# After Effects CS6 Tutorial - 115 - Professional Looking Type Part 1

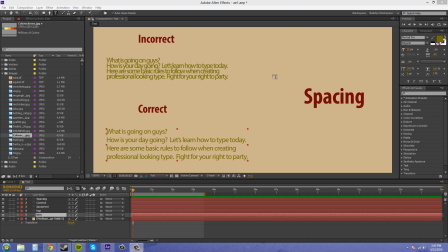4:07 If you have a lot of stuff in your text and you can't fit it onto your page, you just want to maybe like select a condensed font or just
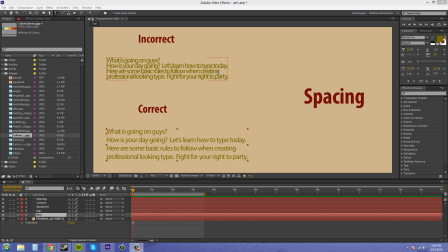4:22 shrink it down in font or size. That way you're not like everything has some like breathing room, I guess. And don't limit it to just your text. You also don't want to have it like right up against the edge of the page.
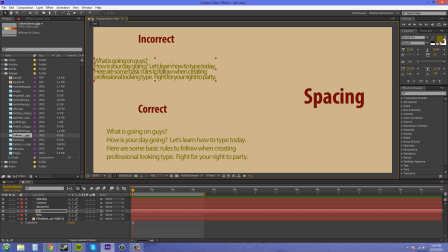4:37 You want to give yourself some room so it looks nicely spaced.
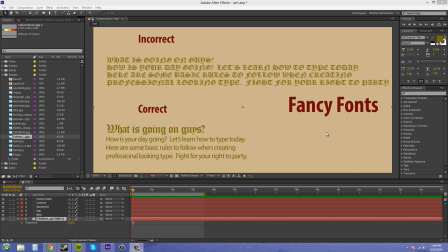4:46 The next rule I wanted to go over with you guys is don't use too many fancy decorative fonts. So, I mean, you found one that looks cool and you're using it, but don't overdo it.
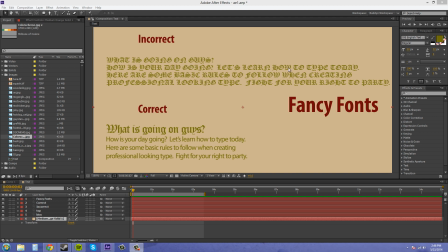5:01 If you look at this real quick, can you read it in like a second and figure out what's going on, or is this really, really hard to read? Now, if you really needed to use a fancy font, limit your use, like in the correct way here,
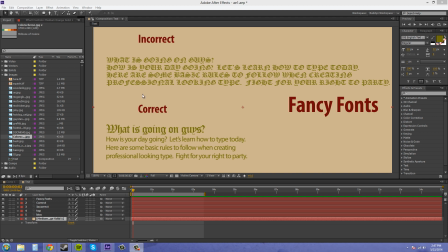5:17 and just make sure that you're not blasting out all caps and all that stuff. So just pretty much just limit the use of your fancy fonts. They don't need to be used on everything. The next rule that I want to go over is readability.
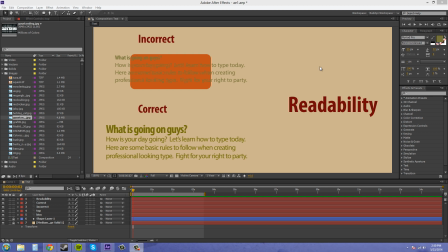5:36 So you want to make sure that people can easily read what's going on and it does not hurt their eyes. So you don't want dark text on top of a dark background. You also don't want like small font on top of a high contrasted background, so
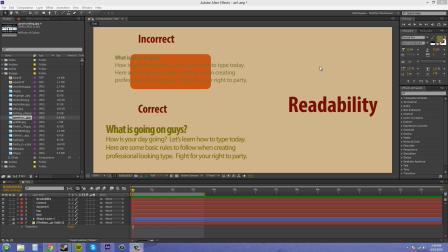5:56 it's going to be like hard on someone's eyes. So when you look at this one here, it seems to be like giving you like flashing like in your eyes. It's weird looking and I hate it. So be careful of going across an item in the background.
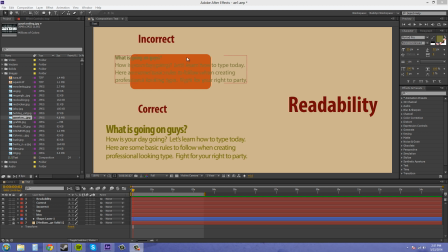6:16 Make sure it looks nice on the eyes, and be aware of your colors that are in the background, and make sure that they are like a good color palette so you can figure out what looks good together. I mean, obviously this does not look good together.
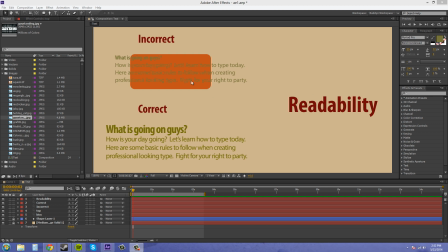6:35 When you're working with a color, and I'll just fix these up real quick. I have this locked.
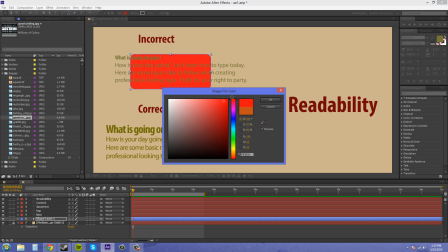6:46 Let's just make this like red, bright red, and the text, we can make that like, here's a typical thing that people used to do back in the day when we made our like, when people were making their websites.
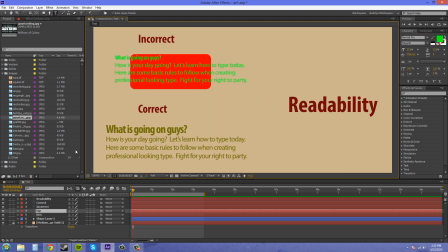7:07 And I can make this bigger.
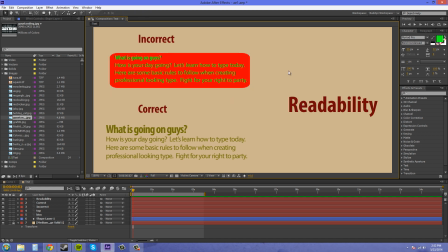7:21 Almost done. Sorry. So here we got some really bright text onto a really bright background. And this hurts people's eyes also.
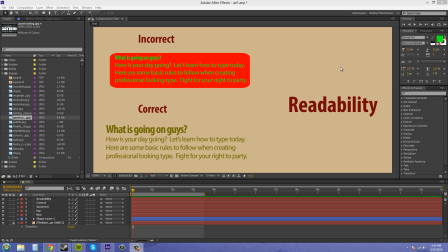7:36 And to be honest, sometimes just black and white for your text is the best, because it's not like so crazy bright. If you're gonna use color, I always suggest not having it at full blast,
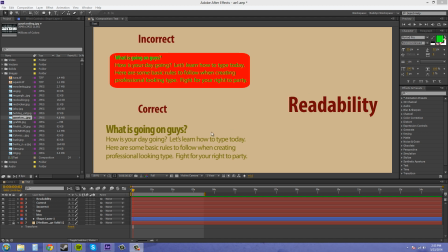7:55 so desaturate it a little bit, and I'll show you what I'm talking about here. If I go to my color picker here, the color isn't
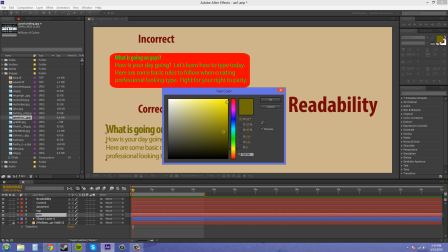8:05 blasted all the way to the end, and it's not all the way up to the brightest, and it's not down here to the darkest. So it's in the middle, and it's not like touching the edge of your color picker here.